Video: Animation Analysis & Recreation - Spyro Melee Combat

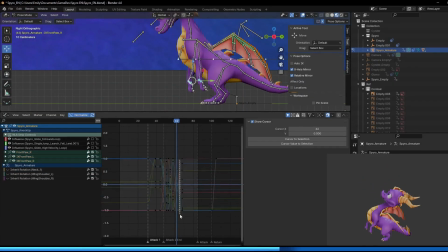His wings pull forward to simulate a sudden shift in momentum, much like with the Attack 1 animation.
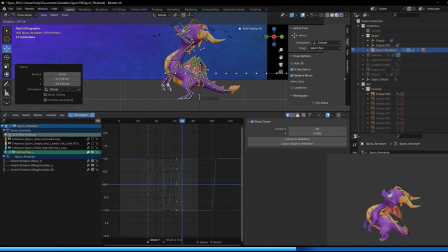And then his spine snaps upward to create this satisfying arc.
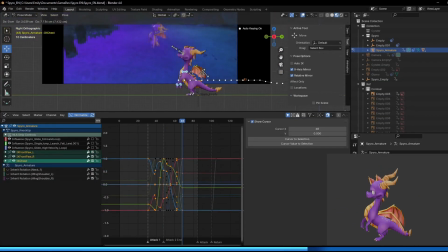His head is a touch delayed in comparison to the spine,
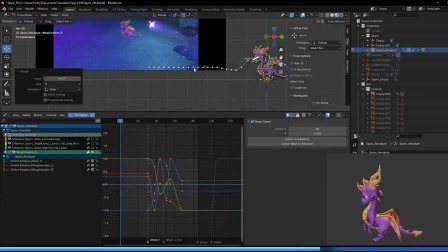and it reaches the end of the intended travel just a few frames after the spine completes its intended travel. Then he holds this pose for about 3 frames, which gives the crest time to bounce back into its intended position.
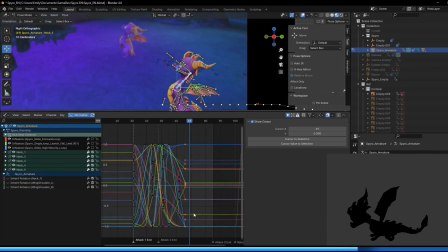His wings pop back out, perhaps a little further than their rest pose,
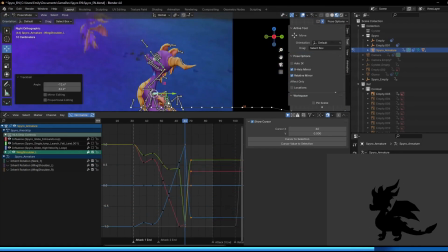before falling back into place as the pose enters the recovery phase. The recovery phase is incredibly short with this animation.
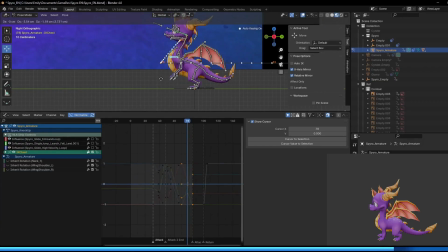Right after his crest and wings reach the last, they absorb the last of the imparted velocity, Spyro returns to the ground in a pose that allows for a transition to either back into his idle pose,
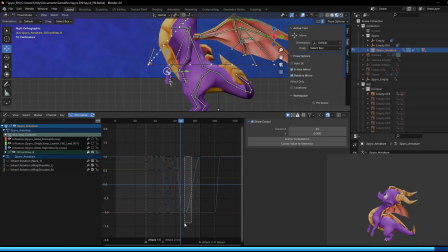or he could start the 3-hit combo all over again, or he could transition into a jump and begin performing air combos,
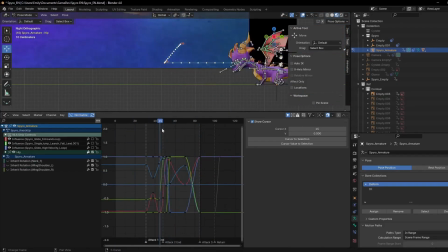or he could do the ground pound attack, or, I think you get it. Okay, ground pound.
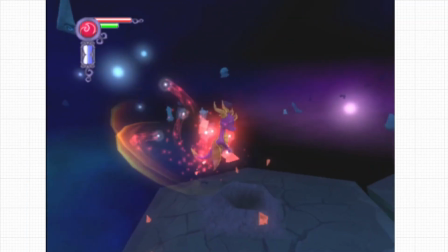Since I mentioned it, I think I will cover ground pound next. Yeah.
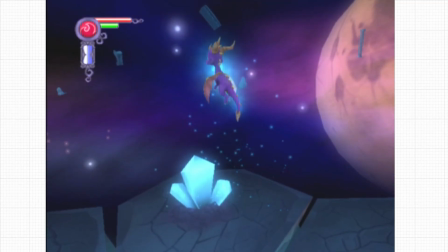Before I started working on this animation, I really wanted to get the timing of the movement, just right.
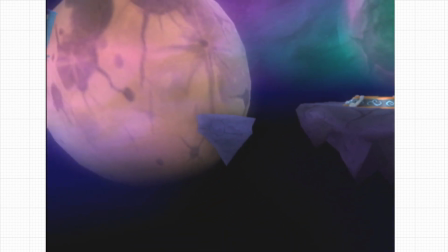This isn't really a remark about the animation as much as it is about the movement of the in-game capsule.
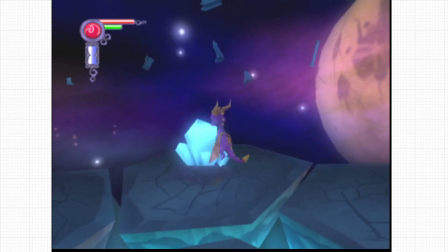I couldn't really see what the attack was doing in relation to like the space around Spyro.
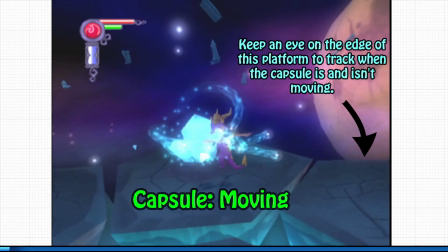So I eyeballed the position of the environment in relation to the camera.
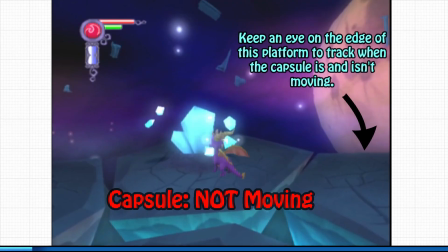Once the camera moved in world space, I would keyframe my empty to follow it in suit.
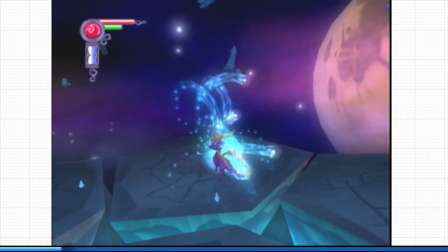Getting the timing was easy, and I only had to massage the curve a little bit to get the same snap as before.
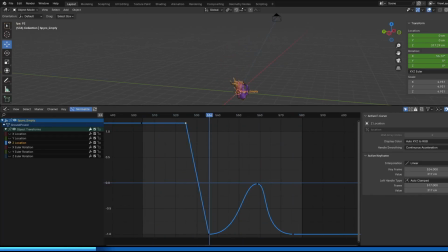If you were curious about it, this is the curve I started with, and this is the curve I felt best reflected the in-game movement.
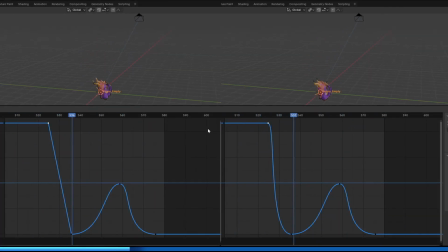I've got like a little side-by-side here. They may reach the desired position at the same time, but the shape of this curve influences how it feels during the process of reaching it, if that makes any sense.
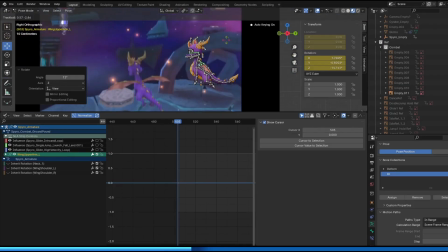But anyway, on to the animation. It's really simple in comparison to that. Since we're starting from his neutral, like mid-air pose,
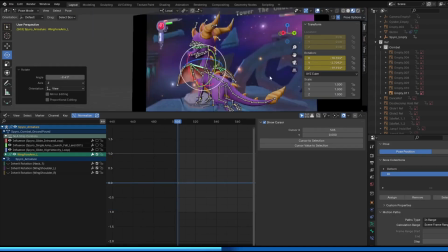it's pretty easy to transition into the next keyframe, which is him curling into this little ball.
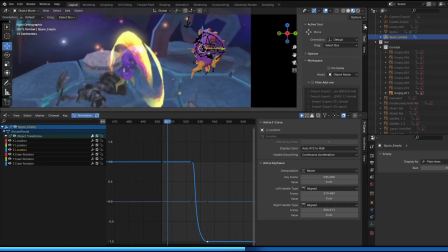He flips about 3 times while remaining stationary in midair.
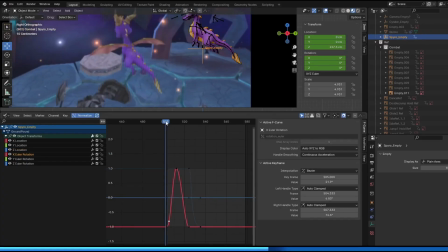After the 3rd flip, he begins to move downward and complete a 4th flip,
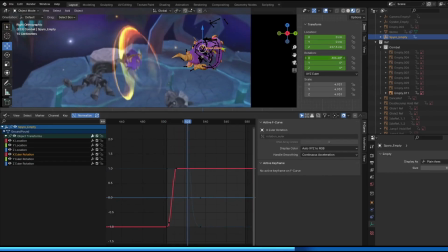of which begins from the moment he begins descending to the moment he makes contact with the ground.
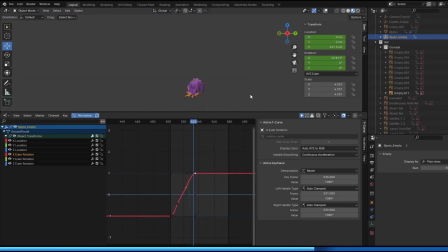I hope that makes sense. I hope that's clear.
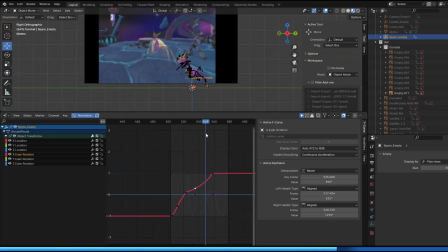Once he's made contact with the ground, he pops back up one more time for a final rotation,
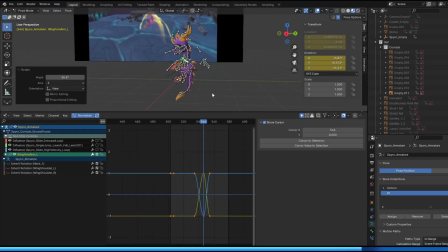and this time this is to help him transition into a more neutral pose.
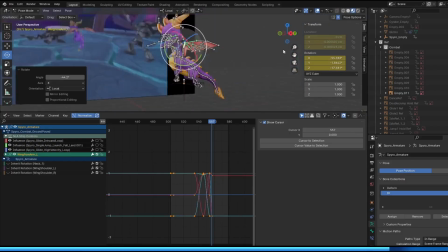And after this, the in-game animation handler kicks in, and we see him complete the same landing animation from his regular jump sequence.
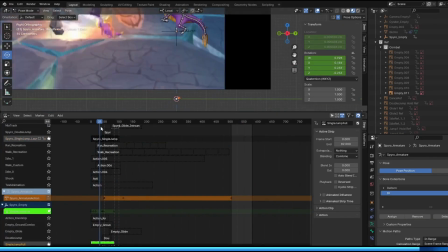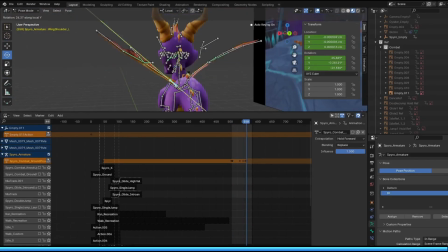Okay, it feels like a good place to start talking about the air combat, which provided its own unique challenges, but I think I've got them tackled in turn.
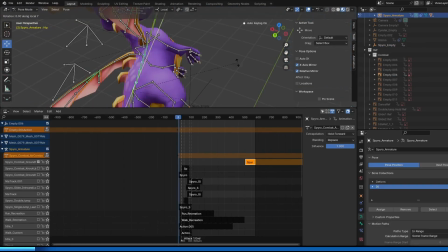So, Attack 1 and Attack 2.
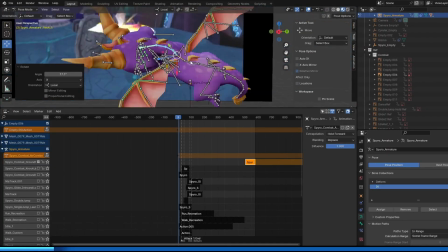You may be wondering why these 2 animations are bundled together in this section, but I'll explain.
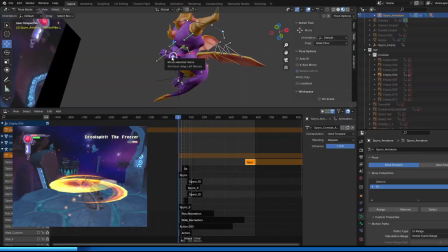Air Attacks 1 and 2 are actually the same animation, just repeated.
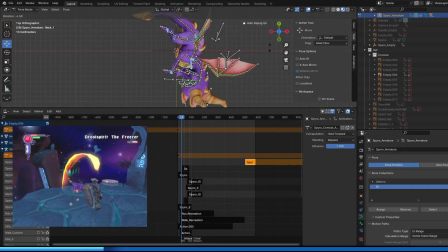I'm not sure why Chrome did this. Maybe they were trying to save space or time during development, but I think it looks and feels really cool during gameplay.
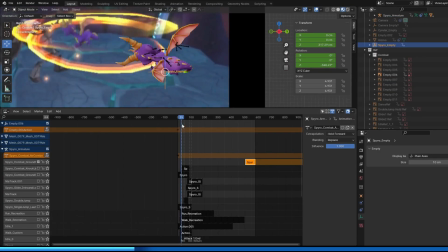This animation is not complex. It's the same starting pose as shared with the ground pound, which is just this neutral, like, air pose.
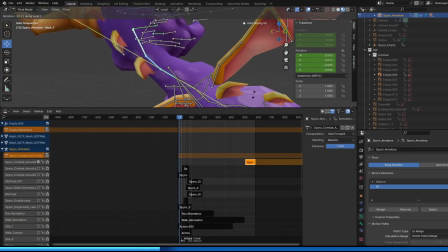His entire body rotates to the left, and he just spins.
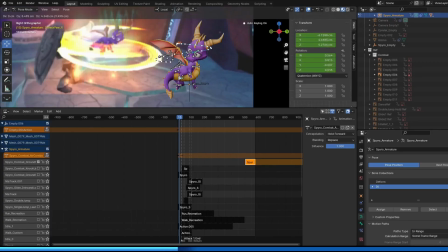Admittedly, most of the movement here is coming from the empty.
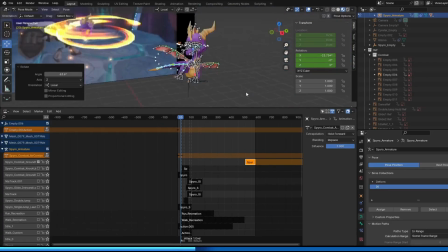I didn't animate his bones to all follow an arc, but that's okay because I can get it to export just the same.
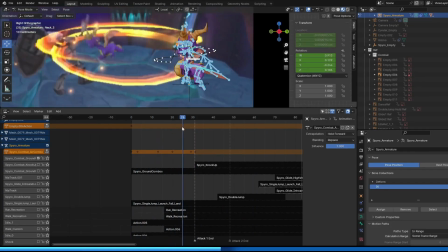It's worth noting that his body doesn't remain in the same pose during the animation,
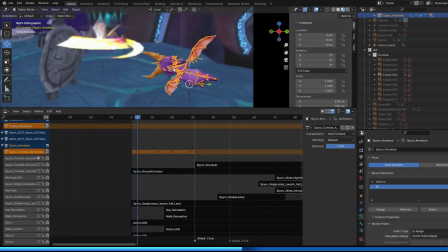as in the animators could have just made this one keyframe, spun him, and called it a day, but they didn't.
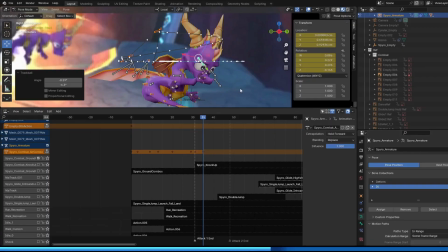If you'll notice, his hips and tail actually arc up just a teeny bit during the moment when the hitbox activates.
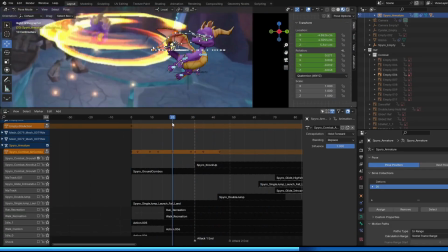His tail also straightens and stiffens, perhaps to look more like a weapon than an organic body part.
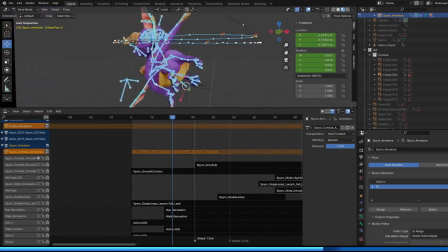And finally, upon completing the attack, he reaches a full 360 in rotation,
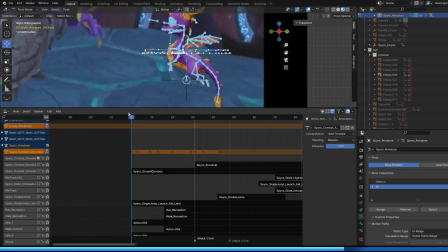and the player has an option to, press the attack button again or perform another action.
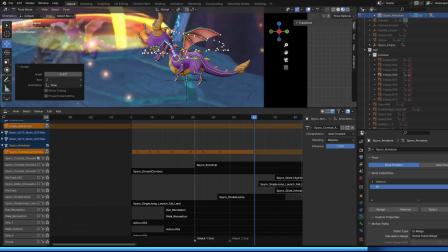The former will see him holding his pose and re-entering the attack state, and the latter will see the animation handler,
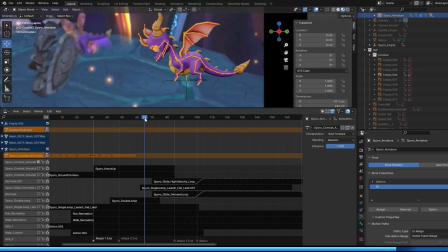kick in and have him enter a descent state, should the player not press any buttons. Okay, wow, Attack 3. By the time I started recreating this animation, I was feeling pretty antsy to finish this section of this project,
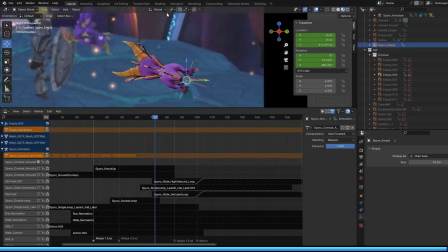so buckle up, we're almost done.
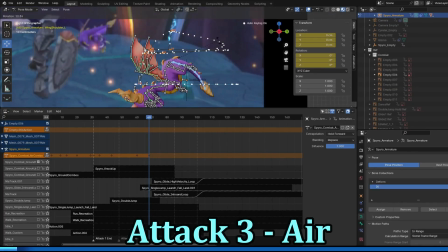We begin with the ending pose of Attack 2, before quickly shifting into a modified version of a pose from his falling state.
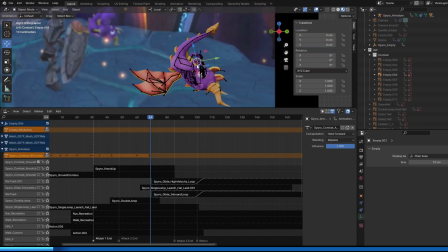From there, he performs, it's not quite a flip, and it's not quite a cartwheel.
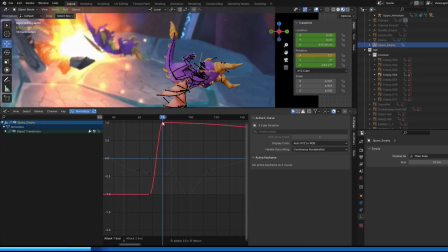To perform this attack, first his torso folds in, while his back legs and tail remain somewhat unchanged.
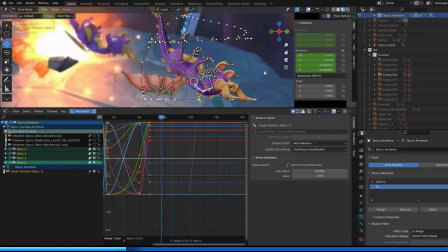His whole body rotates forward, and at the end of the rotation,
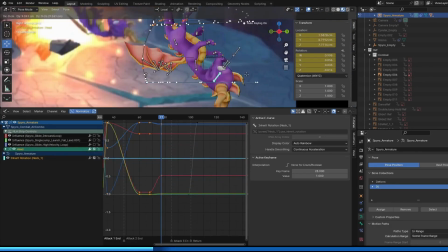all of the diagonal movement has been resolved, and he returns to a more neutral pose.
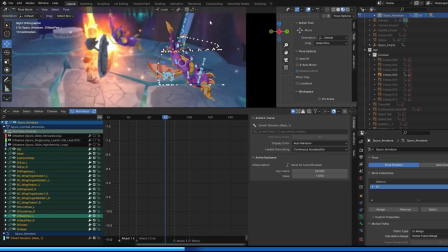His wings tuck in just a hair, which I think adds to selling the speed and weight of this movement.
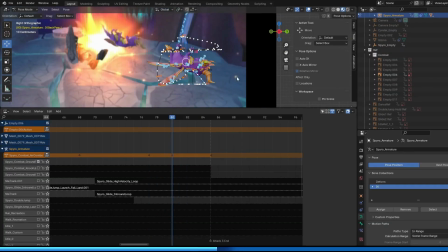This one was really hard to recreate because the movement is just so weird here.
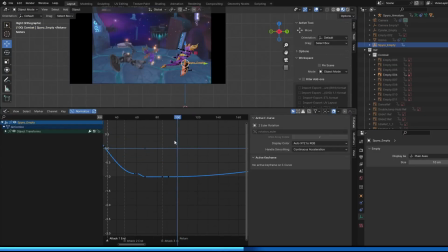I really struggled, and at one point I had to take some creative liberties with the transition times,
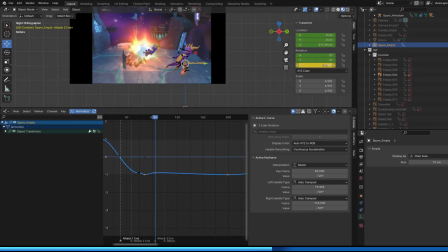because even if the animation was matching my footage, it just felt weird and it didn't flow right.
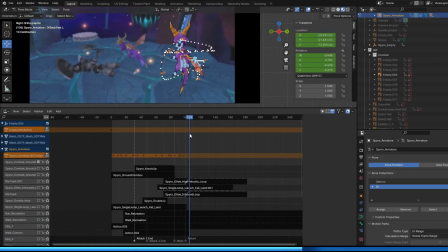So I made some slight tweaks, but I haven't had the chance to test whether or not they'll flow right, like after export.
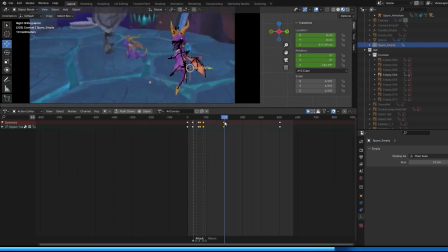Also, as a final note in my footage, if you let this animation continue and
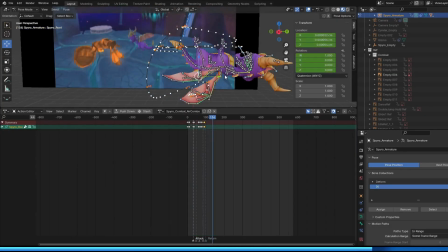keep attacking, he will actually transition into a landing animation, which makes him look like he's standing in midair, which is a little bit silly,
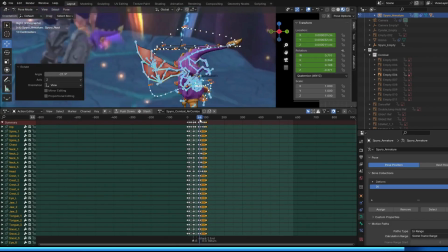but likely a consequence of the developers being crunched for time during production.
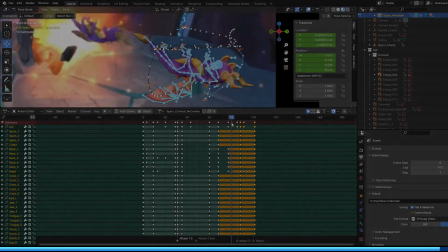Okay, that is as many animations as I am willing to complete right now.
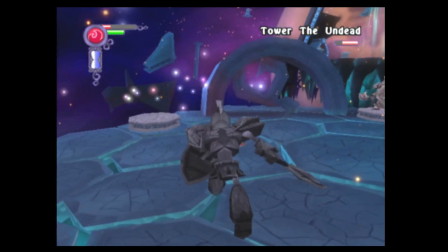This is shaping up to be a pretty long video.
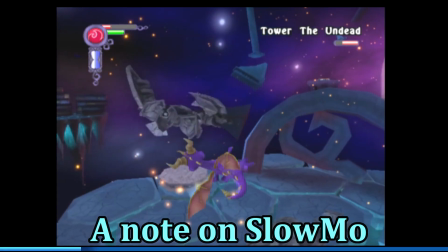I did not animate the slow-mo combat because I feel that that is
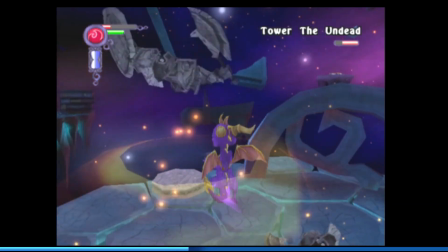a separate game mechanic or a sub-mechanic within the combat system itself.
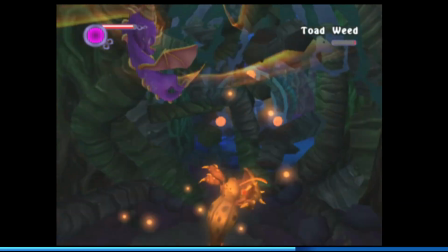I think when I recreate these, it will be for a separate video.
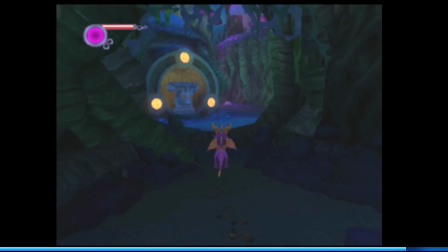I don't know. It depends on a couple of different things, but mainly if people want to see it or not.
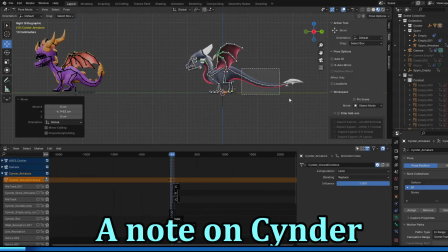As far as Cinder goes, usually if I animate Spyro in some way,
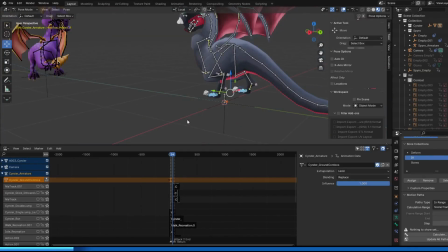I'll animate Cinder in tandem, but I did not give all of these animations to Cinder. A lot of these animations are tailored specifically to Spyro's shape and silhouette, and they just don't look right when slapped on Cinder.
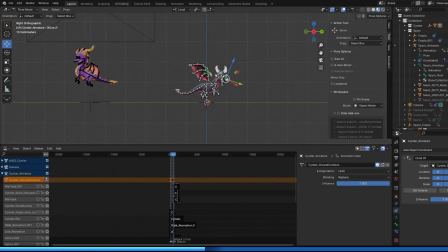A head bash coming from her just doesn't have the same impact, since her model is a little softer, not as many jagged edges. I am working on combat animations for her, but that will be a separate video
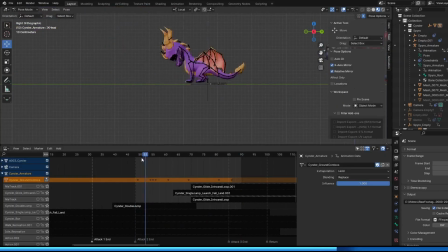because I'm pulling from a couple different sources for those attacks, like, from A New Beginning, maybe from like DS versions,
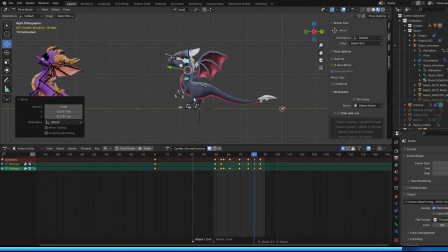or maybe some Dawn of the Dragon, I don't know. We'll have to see, but it is coming.